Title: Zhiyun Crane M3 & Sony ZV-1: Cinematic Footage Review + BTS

Today, we're going to be testing out the new Crane M3 with the Sony ZV-1 to see how
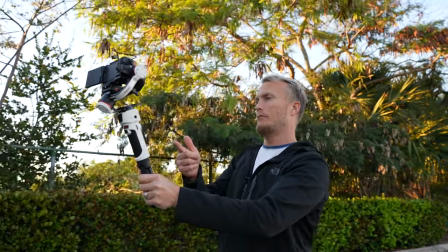8s
stable our footage is and if this gimbal is the perfect gimbal for the ZV-1. I wanted to start this video off using the ZV-1 as a vlog camera so you guys can see what it looks like right now.
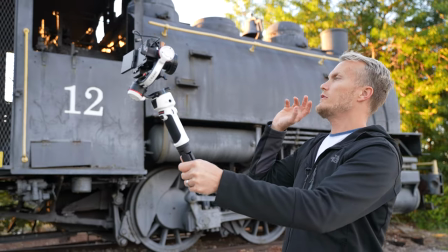19s
I have standard stabilization on, but we're actually going to try to shoot this train right here to see if we can make some cinematic footage as best as possible and see what we can do with the ZV-1 on the new Crane M3. Let's go get our first shot.
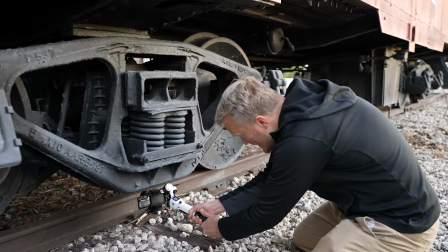So the first thing that I always do when I come onto set is I try to find really cool angles and shots and in this case I see this light right here that's hitting the grass
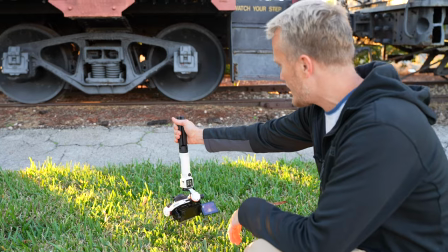51s
and I know if I just push my camera through there it's going to give me a nice lens flare while we're also looking at this train right here.
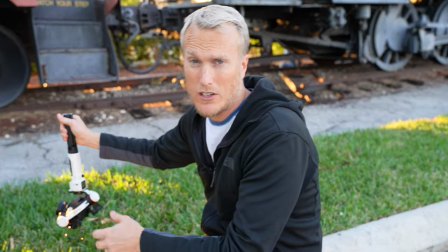59s
So what I'm going to do is I just went ahead and set it to program auto for the exposure because we're in the golden hour we don't have a lot of time.
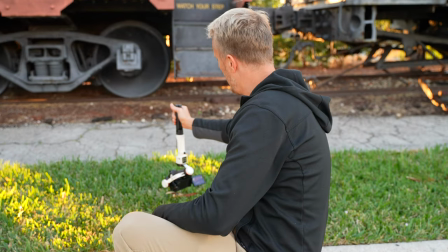67s
so as long as my train is exposed correctly then I'm just gonna slowly move it across the bottom like this
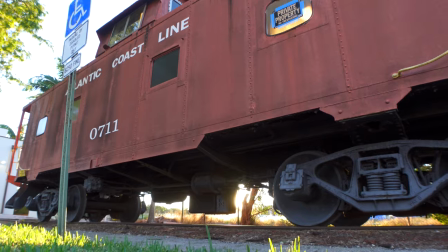74s
so we can get a nice beautiful shot maybe I'll go back and forth a couple times that'll
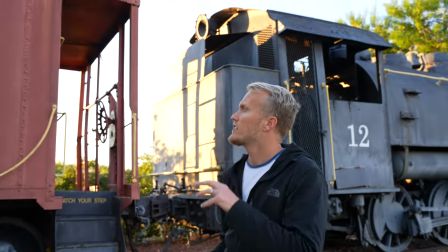84s
be a really good way to introduce this train kind of like with a cinematic video let's go get our next shot so the first shot that we want to get is our scene establishing shot this is the most important shot in the whole cinematic sequence i keep on telling you guys this but you don't listen to me so for this one what we're going to do is i put the wide angle lens on the zv1 i stood back a little bit and i'm going to slowly punch in so that we can have an idea of what we're about to see in this cinematic sequence and the way that i did this was i went ahead and set my exposure to manual i wanted to expose for the train because
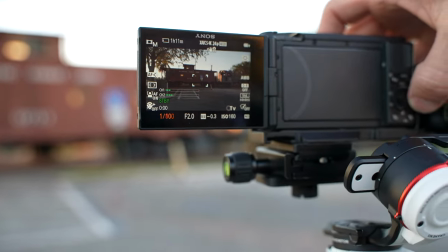118s
otherwise it'll expose for the sky and then the train will be all black so in this case I don't really care that the sky is gonna be overblown I just
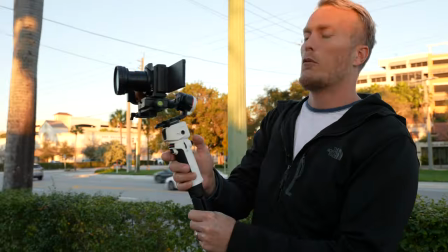125s
want to be able to see the train especially because it's backlit right now and then once I have it exposed correctly I'll just do a smooth punching with this
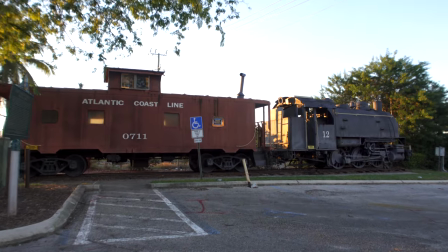133s
gimbal I'm also holding the front trigger down so that I have control over my tilt axis so
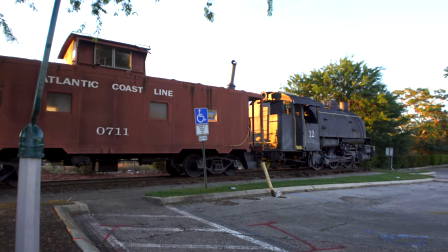now that we have our scene establishing shot out of the way now we're gonna do a reveal shot this is kind of just adding to the scene establishing shot so we are adding to our story i'm going to use this tree as the thing that blocks it i have to expose for the train and manually focus on the train and then once both of those things are set in place i set the camera right in front of something just like this
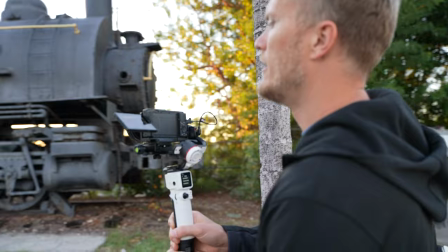166s
tree and i'll do a slow track to the left which will also give us a reveal of the train so this is how i'll
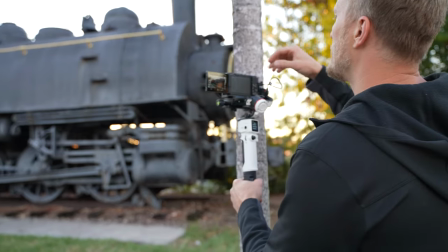173s
do it right there i'm perfectly exposed the sky is a little bit overexposed but that doesn't really bother me we're
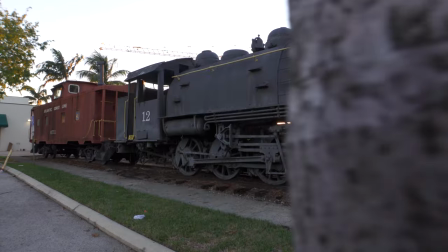losing light fast so we're to go to the other side of the train where the sun is still shining on it to see if we can get some of these sun
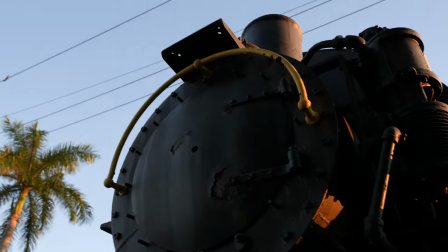196s
rays that are shining through some of this engine area right here it's that nice golden light that we want to really capture with the zv1 by the way i have the wide angle lens the cage and the arca swiss mount plate on this gimbal
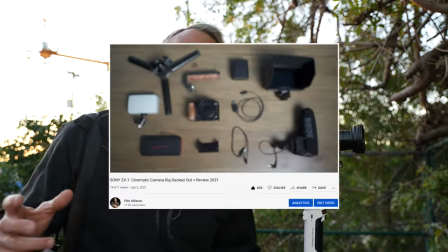210s
and it's totally handling it it's no problem at all in fact i could probably put that entire zv1 rig on this gimbal because the motors are that strong.
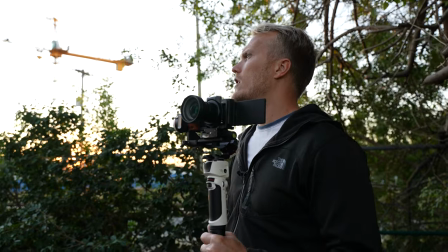218s
So with this shot right now, what I'm going to do is I'm going to look for my golden
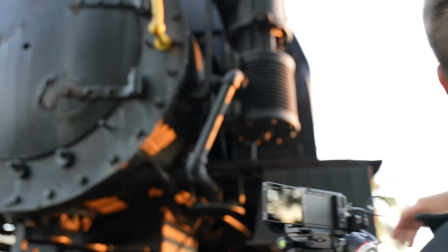223s
flares that I want, which right here looks about good, and I'm going to shoot it before it goes away. So I'm going to actually expose for all that light that you see in there. I'm not going to expose for the black parts up here.
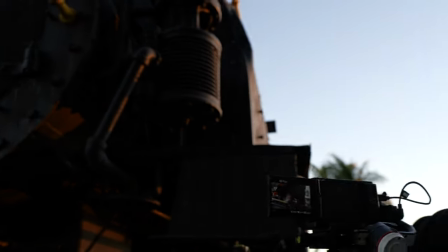235s
And I'm going to give myself some foreground. In this case, this little bar right here,
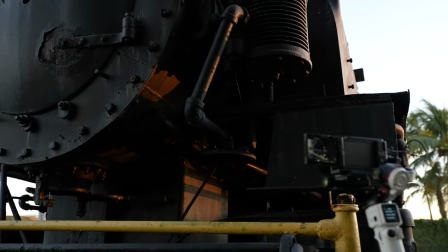240s
it'll be a good horizontal bar that I can track along so that you can see something in the foreground as we look down into the back there and now we can track